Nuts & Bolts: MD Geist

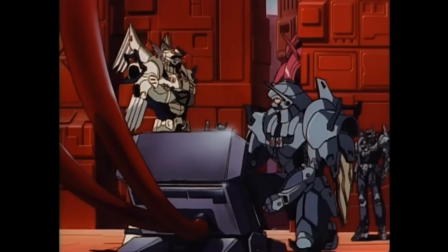[25:04]
tropes god I feel like Geist could have been saved I do feel like that could have been saved like Garzy's wing could not be saved that was just
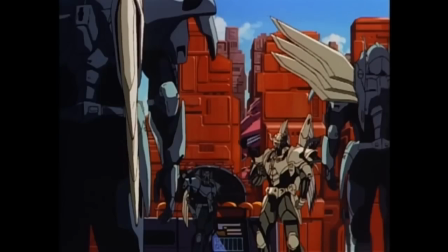[25:17]
top to bottom broken in all forms if Geist had an arc if Geist were something other than you know this this walking murder machine that
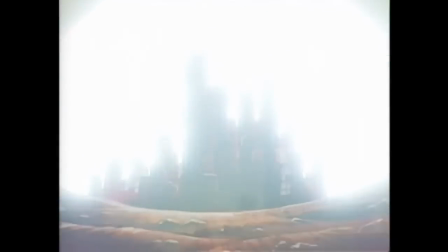[25:30]
occasionally you know cracks a smile or does something that is unintentionally funny like if he had an arc as an actual person maybe that would have helped
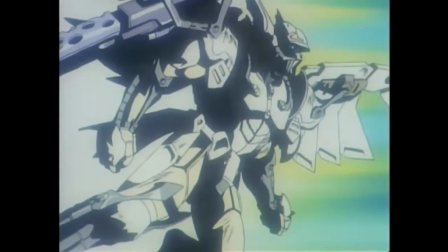[25:38]
guide this you know and it wouldn't like and it wouldn't have been such a blah experience but you know like because every everything that makes this
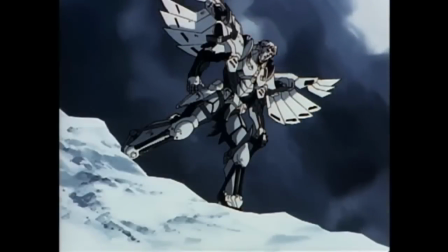[25:47]
experience not blah is all the things that really you know it shouldn't be depended on to to make it interesting in the first place you
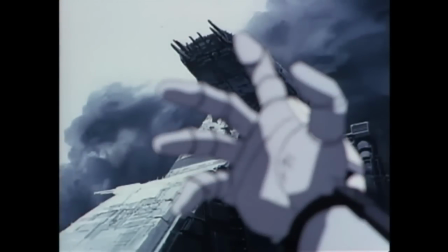[25:54]
know you shouldn't have to depend on the hyper violence like the hyper violence should be garnish it shouldn't be like i'm eating all this parsley and then there's
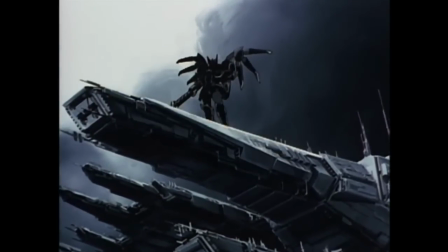[26:01]
one breadstick here like i'd like the parsley with a side of breadsticks that's that's what this is
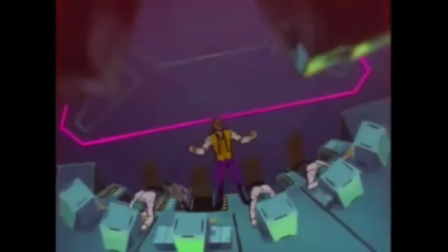[26:12]
there's absolutely no meat well you know what there is meat in the sense that there are action
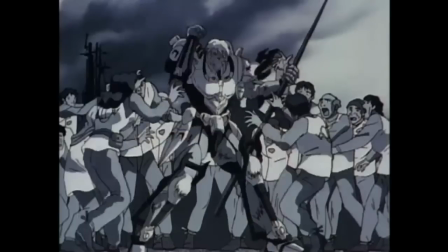[26:18]
scenes at least there are you know there are set piece moments what that makes it memorable whereas garzy's wing is just like this complete sea of stupidity and boringness and silliness
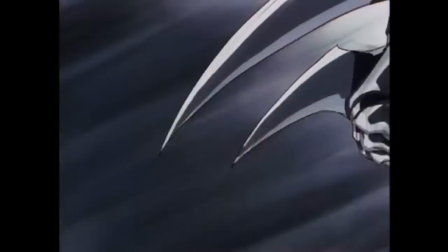[26:31]
and there was absolutely nothing worthy of merit at least this was hysterical
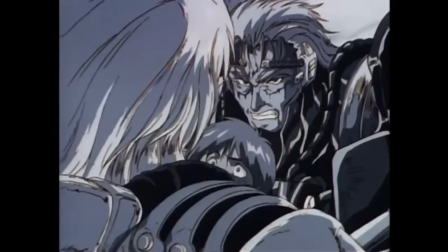[26:38]
like this death scene especially like this is this is the sound of a guy nearly passing out in the booth is what this is
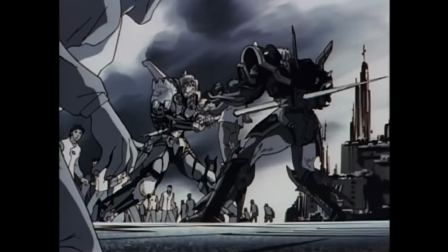[26:45]
and the notion of a kid jumping up like nearly five feet to try and stop
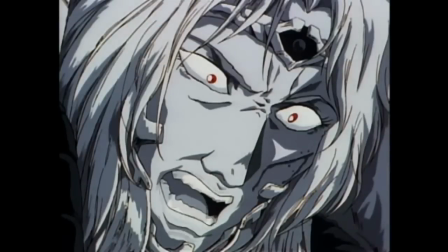[26:50]
the blade for some reason yeah like never like never mind the spatial awareness that it takes in order to justify the scene as an animator yeah i mean like when you point it out like all right even
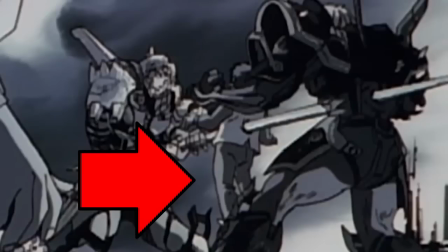[27:04]
if it even if it was just like a momentary flash even if it was just like a momentary flash of like
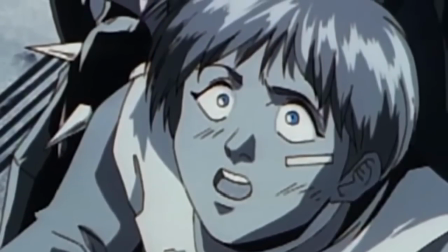[27:10]
like oh no a kid got in the way you still couldn't get over the fact like wait a minute where did that kid come from and like why is he suddenly here
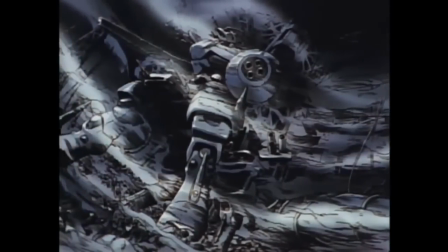[27:17]
and then it leads to this mother of all meltdowns see yeah what made this what really makes this stand out and what we spent a lot of time talking
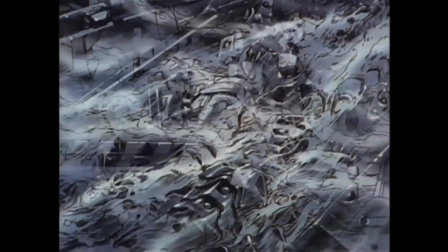[27:24]
about is that they didn't cut the gasping because they didn't have to because there's no flaps so they just left in all of these
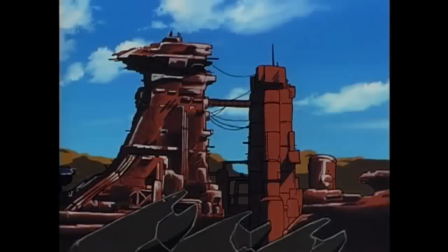[27:32]
instances where this dude is going to the mat in the booth and in between and in between cues he's like yeah that's one thing you never hear about you never like most voice actors never get to do they
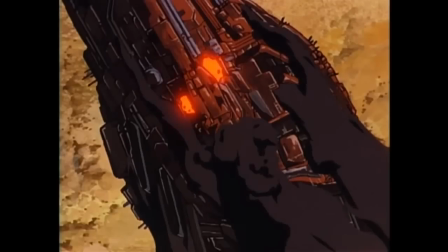[27:44]
can't really reach that zenith of you know you are on the precipice of madness
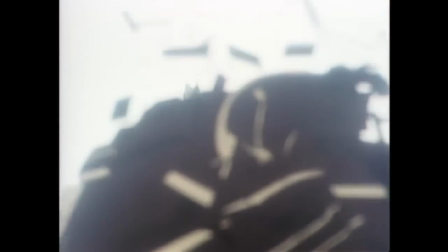[27:50]
and you're just the slightest breeze will you know send you teetering off the
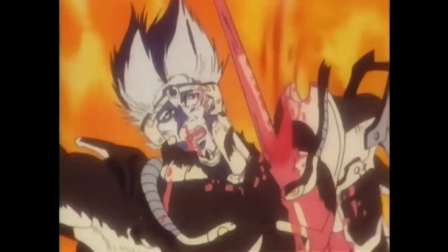[27:54]
edge as this character was supposed to portray because you're so like because you have to time the lip flaps and you have to keep the rhythm going yep that's the skill of ADR you just it's pretty much from start to goal post and that's it you're just hitting every one of your cues from post to post they don't really get to do stuff like that often but you know
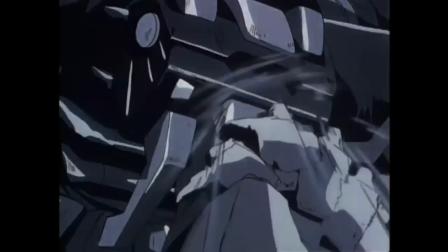[28:17]
it was really it was really kind of jarring to to hear this dude get to actually do some acting but it's it was
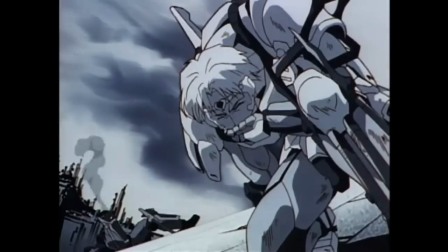[28:25]
you know kind of undone by the effect is like okay now there's too much gasping you know what it was it
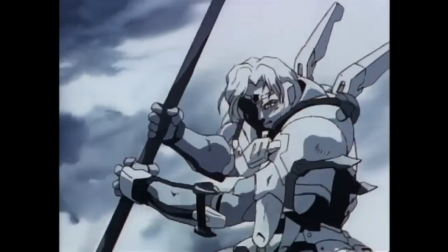[28:31]
was like this guy was under this guy was hired by cpm which means he's had to give out the most dull most writ
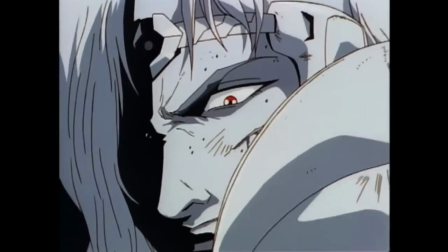[28:39]
performances possible and now you get like well we don't have to time any lip flaps you want to act yes yes like you've got 20 seconds and no flap go
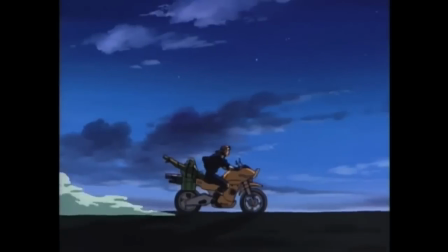[28:53]
i like to think that he was looking at a picture of john o'donnell while he was doing
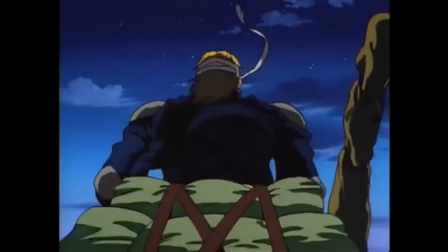[29:00] i'll send you to your grave